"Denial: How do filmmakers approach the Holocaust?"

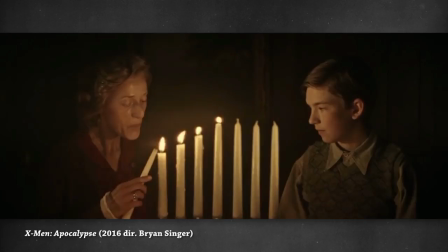0:00 This video is sponsored by Denial.
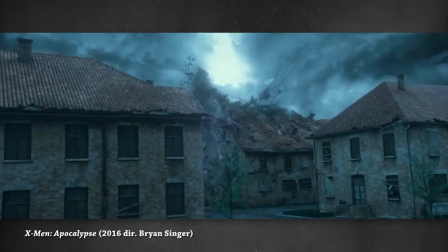0:02 Hello and welcome to Making Film, a series where we take a look at everything from the construction of films to film history and how cinema affects how we see the world.
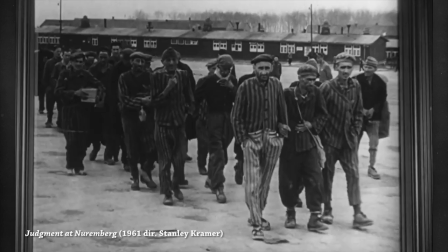0:11 Today, we take a look at how cinema shapes our understanding of an historical event—in this case, the Holocaust.
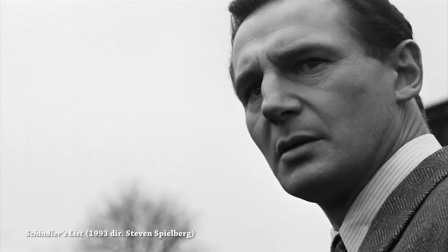0:17 How do you approach a film related to the Holocaust? How can you even begin to approach a subject so incomprehensibly horrific?
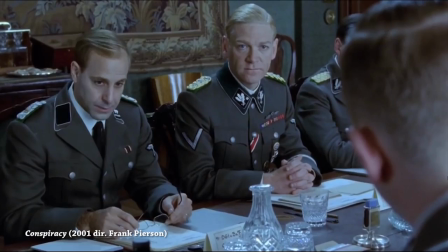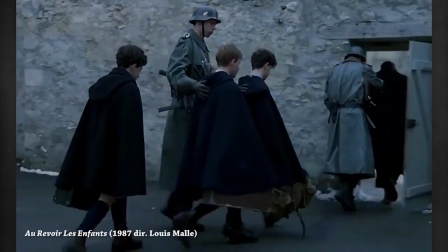0:31 So I got an email a little while ago asking if I would be interested in making a sponsored video on the subject of the Holocaust in film,
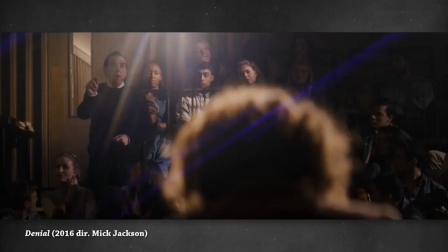0:38 to help promote the UK DVD release of Denial, starring Rachel Weisz, Tom Wilkinson, and Timothy Spall.
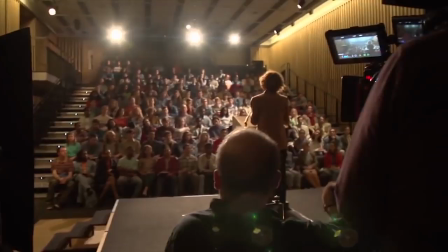0:44 The film follows the true story in which Holocaust scholar Deborah Lipstadt was sued by Holocaust denier David Irving for libel.
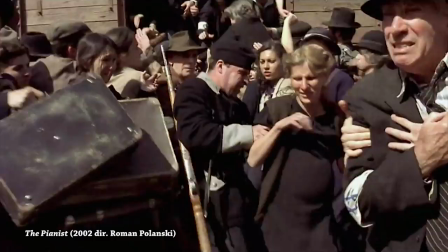0:50 The idea got me thinking about how filmmakers approached the depiction of such an extreme historical event like the Holocaust and how this shapes our understanding of history.
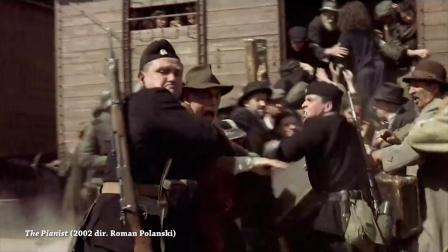0:58 Now, the Nazi genocide of the Jewish people and other groups in Europe during the 1940s is a sensitive subject to tackle.
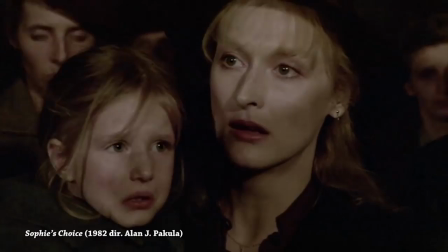1:04 That said, the Holocaust, or Shoah, has been portrayed directly or indirectly in a wide variety of genres,
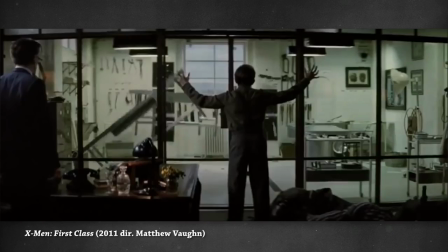1:11 including drama, documentary, horror, action, and even comedy.
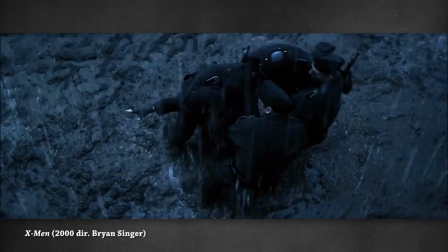1:17 There is an inherent acceptance that horror, action,
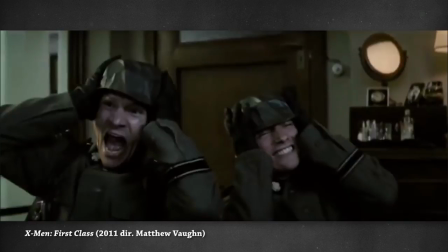1:20 and comedy are using the setting and the hatred toward Nazis for storytelling and are not necessarily making an attempt to recreate an authentic portrayal of the Holocaust,
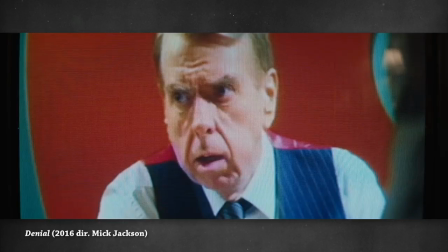1:29 whereas drama and documentary are. So let's take a look at how they do that.
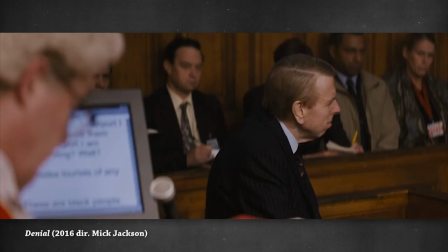1:33 In denial, Holocaust denier David Irving attempts to put the Holocaust on trial through his libel suit against Debra Lipstadt,
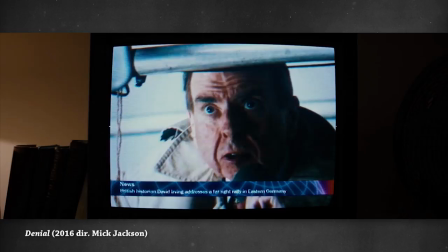1:40 but it is he and Holocaust denial in general who is put on trial. There was a risk that by fighting the libel suit in court and losing,
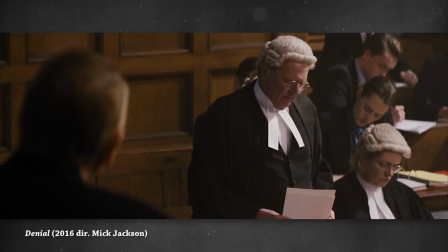1:47 it would be accepted that there are two equal points of view—that some people believe that the Holocaust happened the way we understand it and some do not.
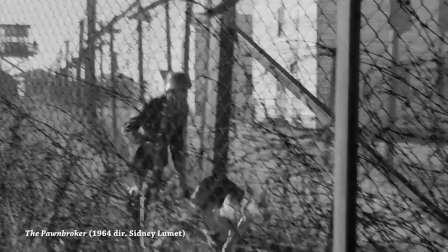1:55 As we've seen in other areas, allowing a denialist point of view can stagnate progress or undermine an issue altogether. together.
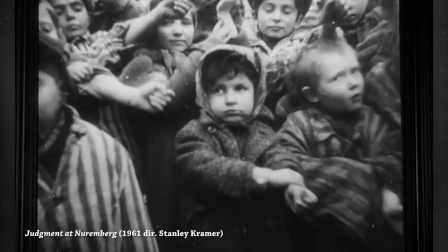2:01 In order to combat this with the depiction of the Holocaust in drama and documentary,
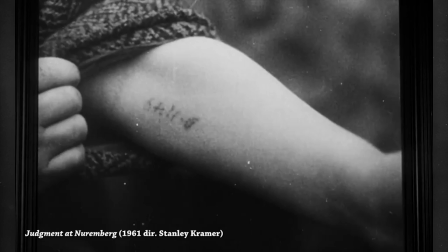2:06 Aaron Kerner notes a list of guidelines for making a Holocaust film by Terence de Presse in Kerner's book, Film and the Holocaust,
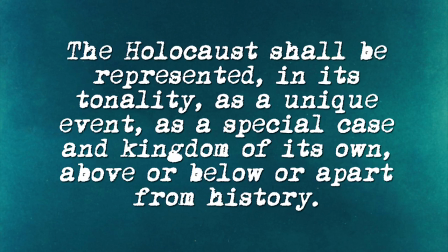2:13 New Perspectives.
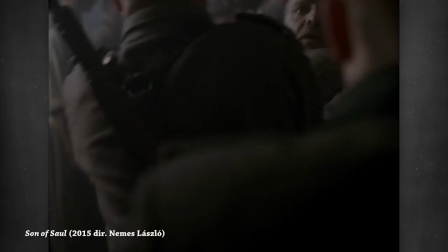2:14 First, the Holocaust shall be represented in its tonality as a unique event, as a special case and kingdom of its own, above or below or apart from history.
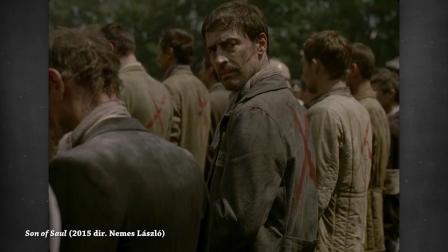2:23 We see a lot of dramas that deal directly with the Holocaust categorized as Holocaust Holocaust films
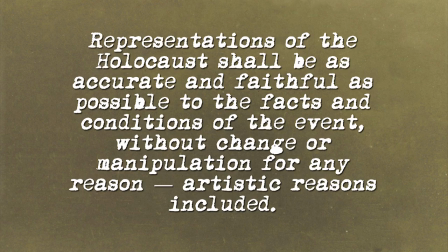2:28 rather than historical dramas or war films like those depicting most other historical events.
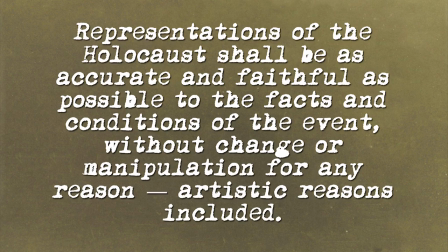2:33 Second, representations of the Holocaust shall be as accurate and faithful as possible to the facts and conditions of the event,
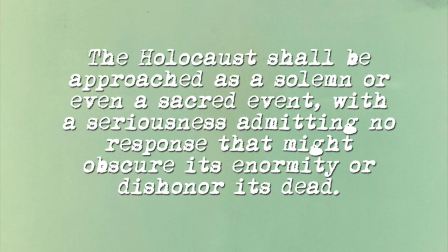2:39 without change or manipulation for any reason . And third, the Holocaust shall be approached as a solemn or even a sacred event, with a seriousness admitting no response that might obscure its enormity or dishonor its dead.
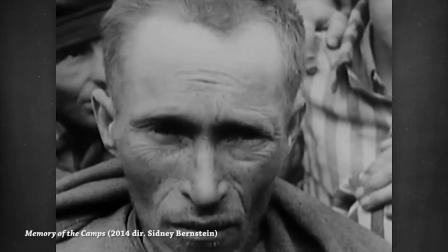2:53 When we think of Holocaust films, we usually think of those that take place inside the camps and when we think of authenticity in the depiction of the Holocaust, we tend to think of documentary.
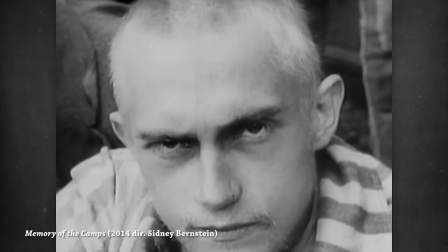3:02 Documentaries provide visual evidence of the result of the atrocities—photographs that we can see with our own eyes.
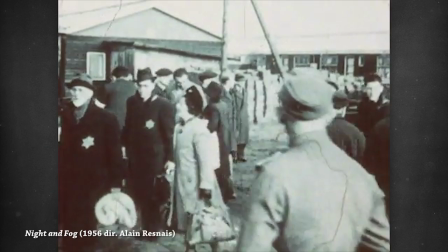3:08 But whose eyes are we seeing with? In a documentary titled Night and Fog by Alain Rene, much of the archival footage we see was filmed by the Nazis themselves,
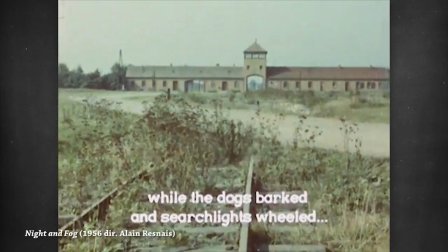3:16 which gives the audience a unique gaze from the point of view of the perpetrators. The archival footage is also intercut with the footage of the camps taken decades after the war has ended.
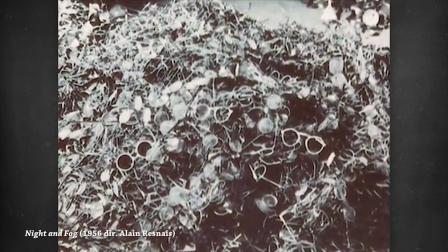3:25 Despite harrowing images such as piles of eyeglasses and scratch marks in the shower rooms,
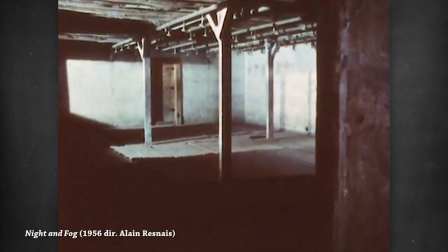3:30 Elizabeth Cowie notes that these images fail as visible evidence, without the explanation provided by the narrator.
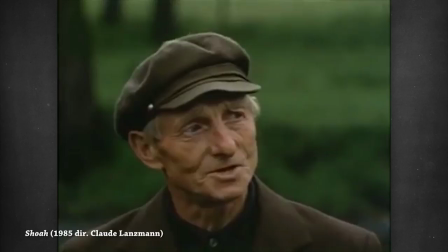3:36 And in Claude Lansman's documentary Showa, the testimony relies almost entirely on the words of those who experienced the Holocaust,
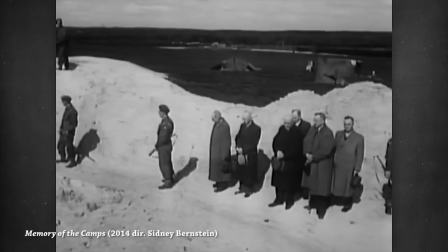3:42 which in a way, forces us to see the events they depict through our own mind's eye. In 1945,
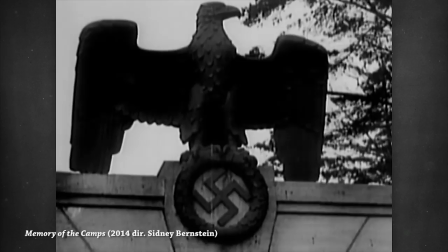3:48 a British documentary eventually titled Memory of the Camps was made that aimed to show the result of German atrocities in the newly liberated concentration camps.
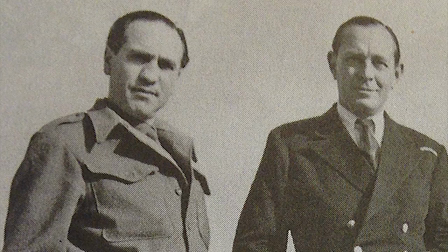3:57 The film, often wrongfully attributed to Alfred Hitchcock, was made by Hitchcock's friend Sidney Bernstein and remained uncompleted until February 1984.